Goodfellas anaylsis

As far back as I can remember, I always wanted to be a gangster.
In this essay, we will be analysing Goodfellas and Martin Scorsese's work with similar techniques as director.
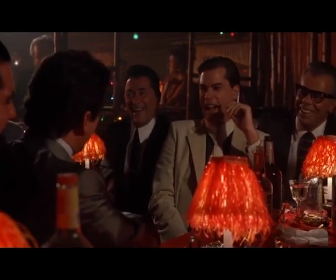(0:16)
Goodfellas is immensely rich with narrative styles such as narration, freeze frames, fourth wall breaking.
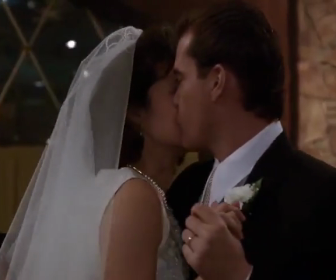(0:22)
These are crucial elements to the film's success in immaculately telling Henry Hill's rise and fall.
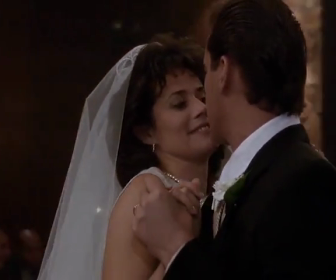(0:26)
The film is a clear and enticing biopic.
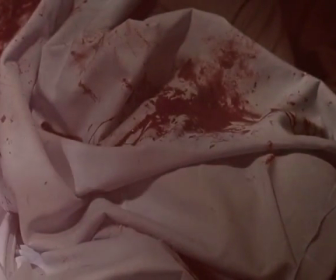(0:29)
However, Scorsese decides to start the film with a moment from Hill's apogee, which is the moment of the gruesome murder of Billy Batts in the boot of Henry's car,
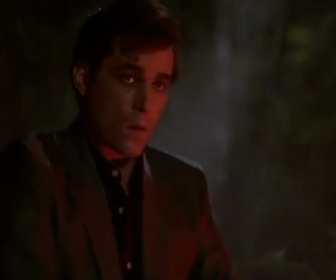(0:37)
which is then followed by a freeze frame and then the first line of Henry's narration as we are met with the music of the
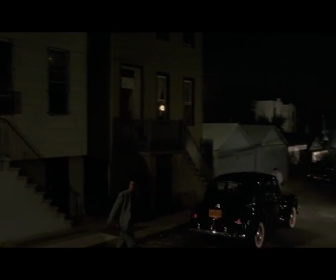(0:42)
opening credits. Then the film proceeds to tell Henry's story chronologically.
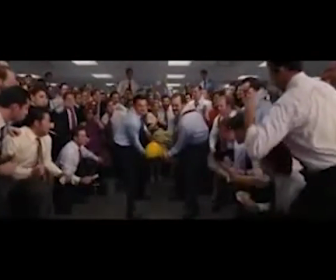(0:46)
This ultimately worked well for Scorsese as he reused the same structure for the first scene of The Wolf of Wall Street,
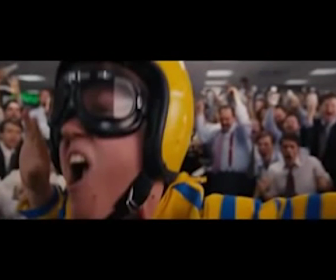(0:51)
a glimpse of the apogee of the character, freeze frame and then narration beginning the story.
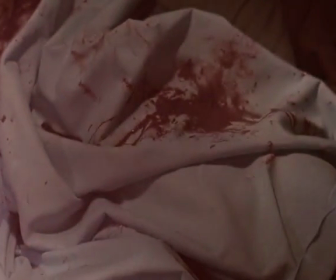(0:55)
Unlike The Wolf of Wall Street, the film starts off with this diachronic scene because it's the most important part of the film.
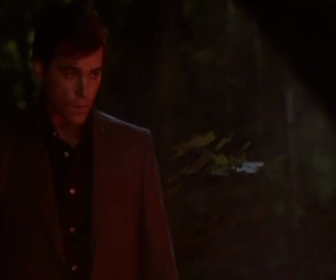(1:01)
Scorsese is telling us explicitly,
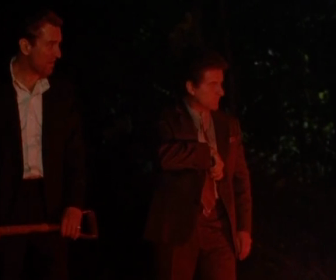(1:03)
but we only understand its importance when we come around to it the second time. The scene takes on a whole new meaning to the audience when they grasp the consequences of that moment in Henry's life.
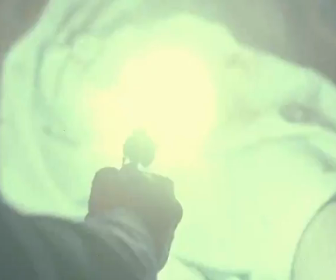(1:11)
The lighting that Scorsese uses in the film is for the most part very low-key and dark, but the lighting is especially important in this scene.
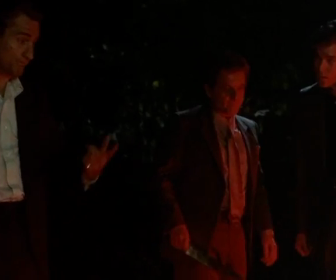(1:17)
When they pull over and open the boot of the car to find Billy Batts still alive, the three men are engulfed in the red light of the car boot.
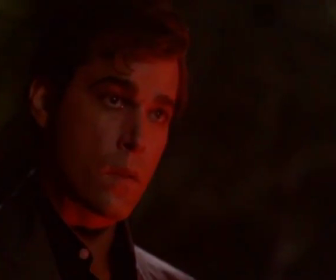(1:23)
The red light indicates danger, foreshadowing the meaning of this moment in the story,
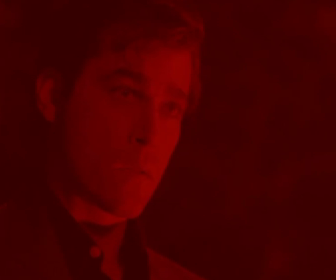(1:27)
and the red light in the boot of the car submerging Henry in red representing the beginning of the end, which gives an eerie importance to the scene.
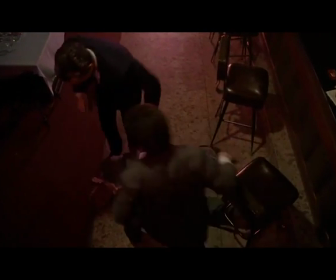(1:34)
After all, it's the murder of Billy which ultimately ends Henry's mob life, and we witness the pivotal moment at the very beginning.
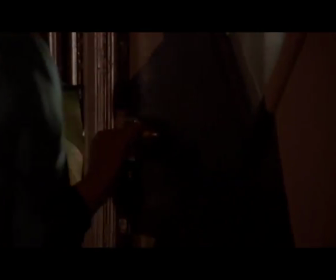(1:39)
This is a very clever accessory to telling the story, which helps construct the film.
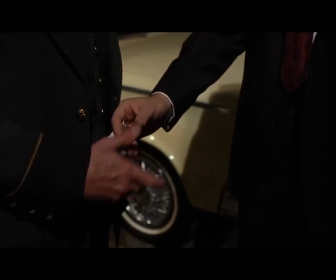(1:43)
We'll be analysing the fantasy of the gangster life, then later the unravelling of it all in terms of cinematography.
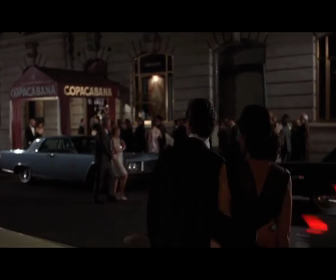(1:49)
The camera work perfectly reflects the emotional and mental state of Henry in this first scene, as we see it through his perspective.
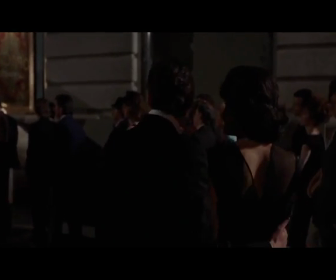(1:55)
In this sequence we have Henry and Karen walking into the Coca-Cabana through the staff entrance, past the kitchen and straight into the front seat of the club.
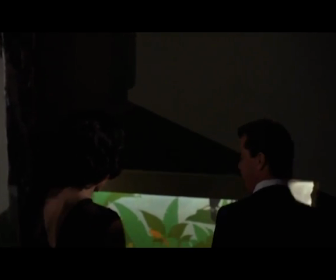(2:03)
The biggest and most clear aspect to the scene is the motion and duration of the shot.
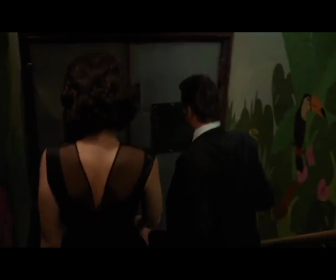(2:07)
It's all shot in one take as the camera glides with Henry and Karen down the entrance, as we as the viewers experience every little piece of the fantasy with them as they go through.
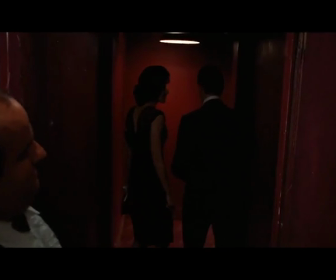(2:15)
Complementing this is the motion of the camera, as it glides effortlessly through the scene, being smooth and relaxed,
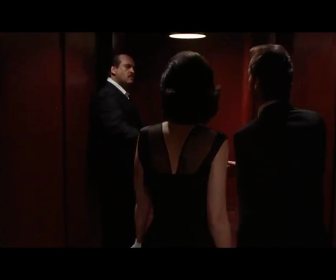(2:21)
reflecting Henry's perfect life with no bumps or issues, all plain sailing in his eyes at least.
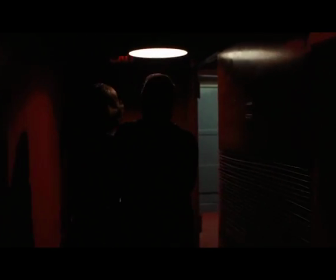(2:27)
Diving in deeper to the camera focus and distance of the shot, we are kept at a medium distance, not being too close so we don't miss any of the experience going on around our main characters,
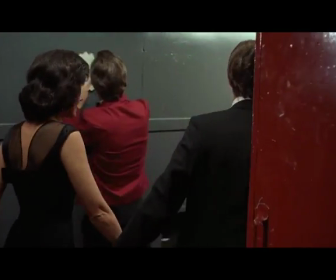(2:34)
at the same time not being a close-up so we don't make it seem too intense.
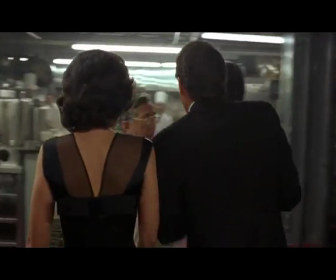(2:38)
Whilst power to this, it's not a long shot because it would pull us away from Henry and Karen, making it impersonal to them, as we can see their reactions to the environment going around with the medium shot.
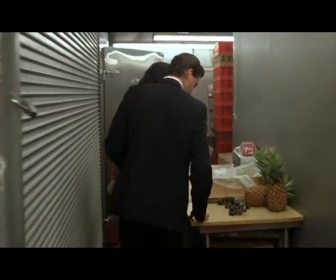(2:46)
Again, here's another aspect matching well together, as the focus is in perfect balance with the shot distance as we see what the characters are paying attention to,
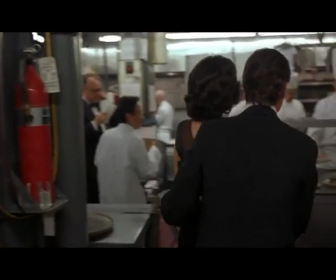(2:54)
with the main characters always in focus as they indulge.
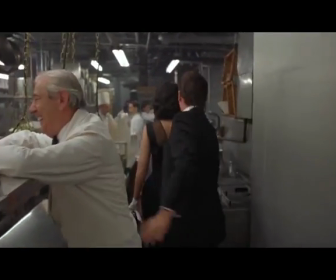(2:56)
In this fantasy-like scene, the camera focus is always on people, shaking their hands or giving them special treatment, which leads on to the mise-en-scène of the scene.
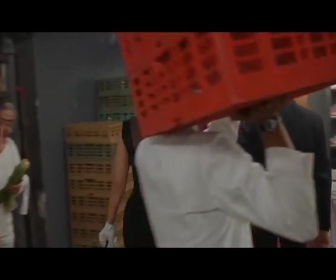(3:04)
You can tell that the main character Henry is a confident woman because the camera follows them through the back entrance.
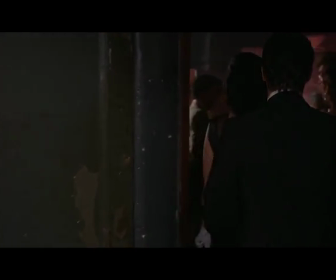(3:10)
He talks and interacts with people in the kitchen. By the camera following them so closely behind, the audience can see the characters and how they walk and act.
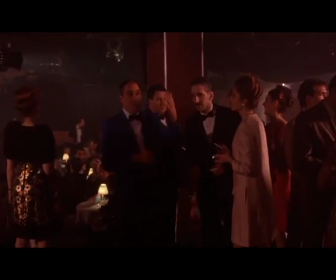(3:18)
They will pick up on characteristics such as Henry's confidence. Here Scorsese puts us in Karen's shoes as we are guided in awe through the glorified aspects of Henry's life.
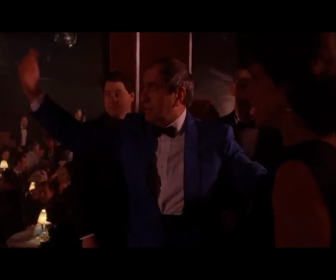(3:25)
Carrying on to the editing, Scorsese uses the long duration shot in a very effective manner.
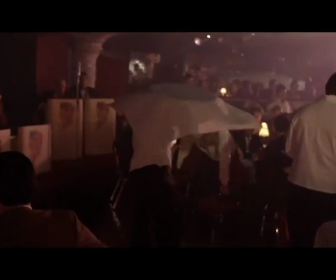(3:30)
There are two main uses of the editing technique in Goodfellas, the first being as above. It situes the audience in the moment and Henry's world.
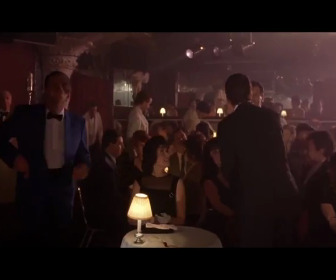(3:37)
The unbroken nature of the shot also shows his power and the control he has over things due to his position in society.
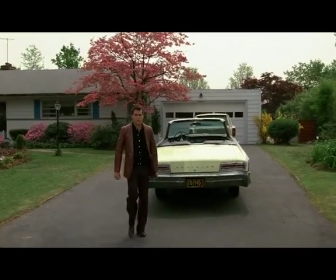(3:43)
The second time it is used, it builds up on the same theme, taking place after Henry learns of Karen's sexual assault by a neighbour.
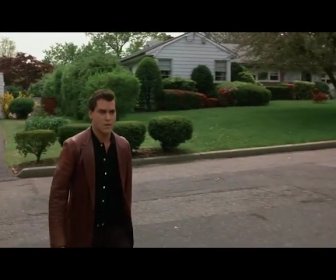(3:49)
The camera follows Henry across the road before holding on him as he beats up said neighbour, and without any cut or movement.
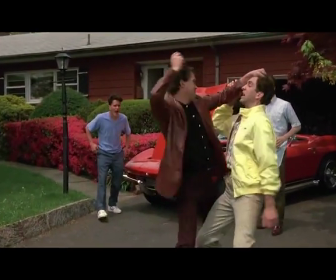(3:54)
The audience are forced to sit and watch this terrible violence as Henry continues to abuse the unbreakable power he possesses.